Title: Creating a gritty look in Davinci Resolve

So the best way to track something in DaVinci Resolve to do it quickly is to take off perspective 3D and rotate and take off all your other nodes, so Alt D, and then Control T to
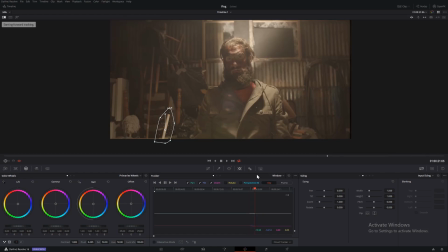track, or you can just come down here to track. So then that's going to track. So you want to track forward and then you want to track backwards.
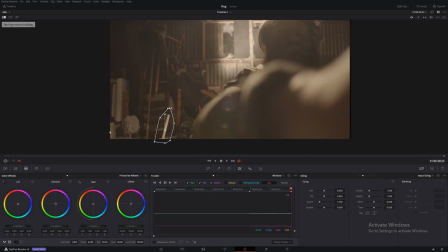So Alt T to track backwards. Okay, now that's done, go back to a better frame, something like that, and then Alt-D, put all your nodes back on.
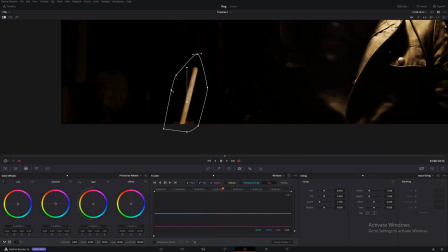So, first thing we want to do is we've desaturated a bit, maybe down to about 25. You want to really take out a lot of that brightness.
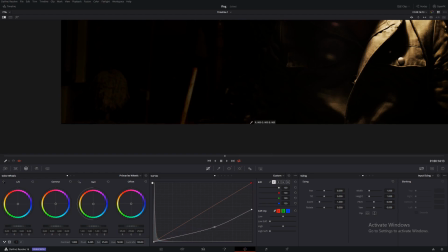Make it sort of more blend into the background. And we're going to come up to Sharpen, select Blur. Bring it up a little bit. And that's going to blur it a lot.
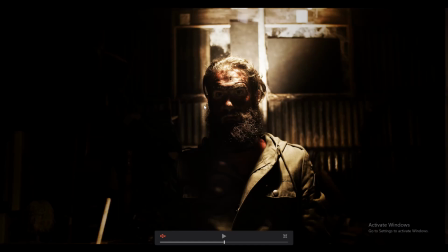So that's after, then that's before. So as you can see, it really does take it away from the eye. Otherwise, you would be staring at it. So that's pretty much it. That's the look.
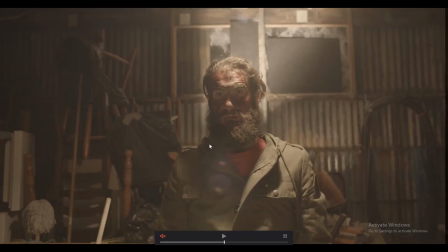So we have gone from this image to this image.
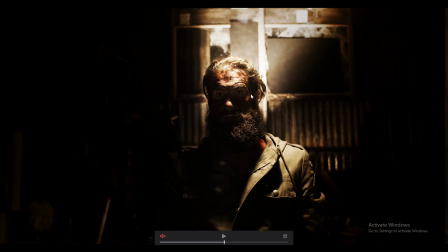So it's in a very extreme look. I'm not sure when you would ever use it. It's high contrast, very sharp, looks really muddy. I think it looks really fantastic. If you have a certain look that you would like, leave a comment below and I'll see if I can achieve that. And thanks very much and have a great day.